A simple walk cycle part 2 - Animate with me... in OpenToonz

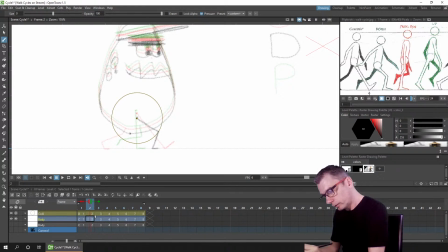743s
So again, imagining the line coming from the centre, it comes to here where the knee should be, bring it back, and there. And you see it's kind of trailing behind where the previous foot was. So let's bring it up a little bit actually.
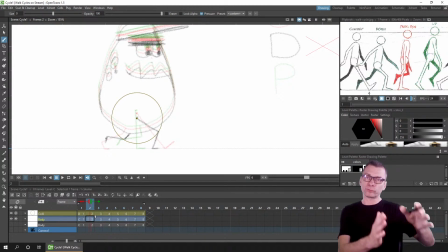764s
So that this will add to the pacing where the foot stays slowly at the back part of the body and then moves quickly to the front, and it's kind of slower at the front and it moves quickly towards the back. You'll see that happening at the end there.
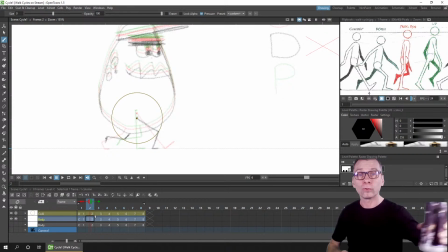780s
Absolutely, Mr. Richard Williams, he's got a lot to answer for. He's helped a lot of artists and animators. For me, this drawing is helpful for lots of reasons,
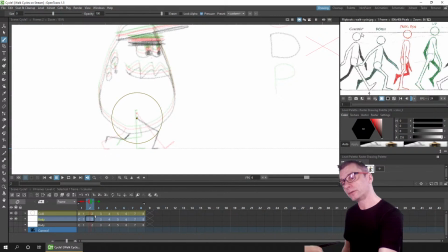797s
but the main one compared to other drawings is the height. The simple height line to consider, the bob up and down. The other drawings, it's difficult to read them sometimes to see exactly where to draw.
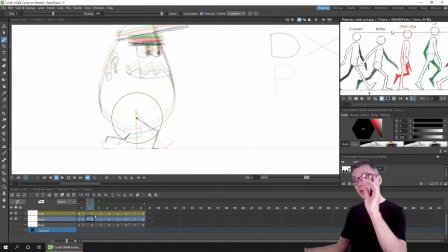810s
But for me, having this simple line over here and to have the position where it is, it gives a lovely bob to the walk. Okay, so we've got the drawing there of the up, the contact, the down, the passing, and next is the up position.
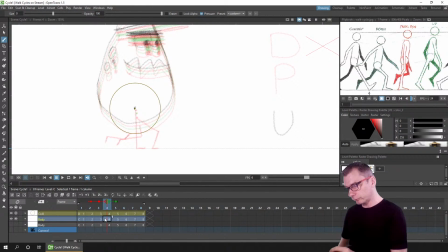827s
So again, if you want to know where to draw the feet, the spacing between the first two drawings is the heel there, the heel here. So the next drawing, the heel must be here to give the same pacing for the foot moving.
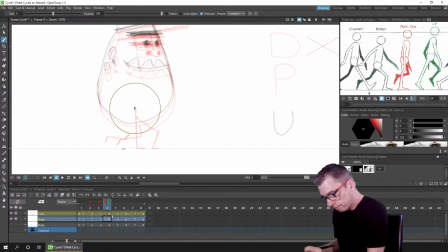844s
So let's undo those lines and then draw the foot in there at the same position. So this is the heel here, we said, but the foot is starting to come up with the up
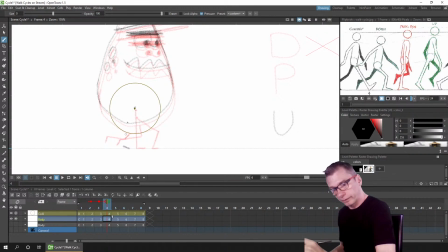866s
like that, and his right leg, in fact it comes up more I think than that. There we go. That's his right leg going to the centre there,
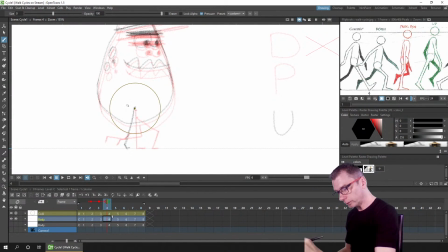881s
and his left leg is then coming forward prior to the contact, which is the next drawing, which will be here. So I need to draw his left foot coming through,
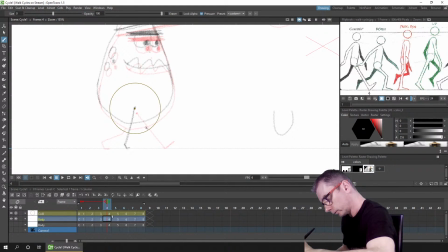And the position of where you draw these legs also influences the style of character that you have.
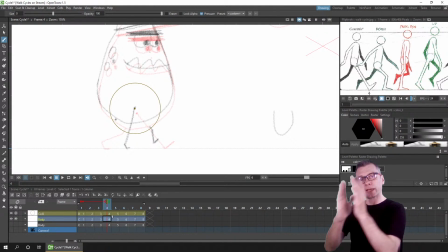913s
So some would have the leg slowing down behind and then just stamping down. Others it would swing really high and then come down. So you might have the leg up here somewhere. So it depends on the style of your character. But because we're doing the basic drawings first, and we're drawing them almost as stick figure drawings,
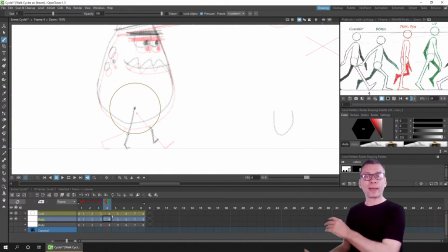932s
it's easy to come back later, wipe them out and start again to get the right drawing for our movement. Absolutely, I watched that the other day, Soda Pop, the Animator Island video, really good.
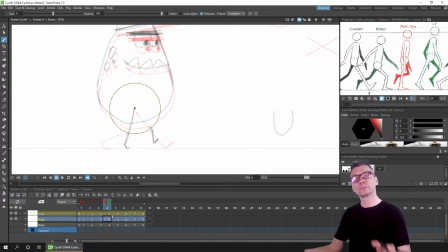948s
Some of it was based on his live stream from a couple of days before that you shared on the Discord server. And because you shared that, I spotted it and managed to watch that live. And it was while I was watching that video that I first did a bit of a walk cycle, which got me interested in doing this today.
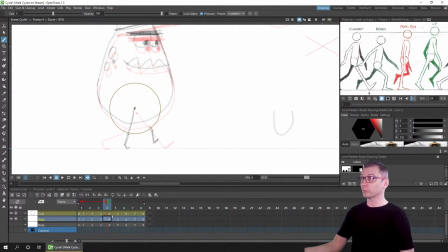966s
So it's kind of thanks to you sharing the video and for him doing his animation on the stream that we're doing walk cycles. So let's click and drag on the frame numbers just to see that movement. So the leg comes through. I'm looking at the far leg, his left leg at the minute.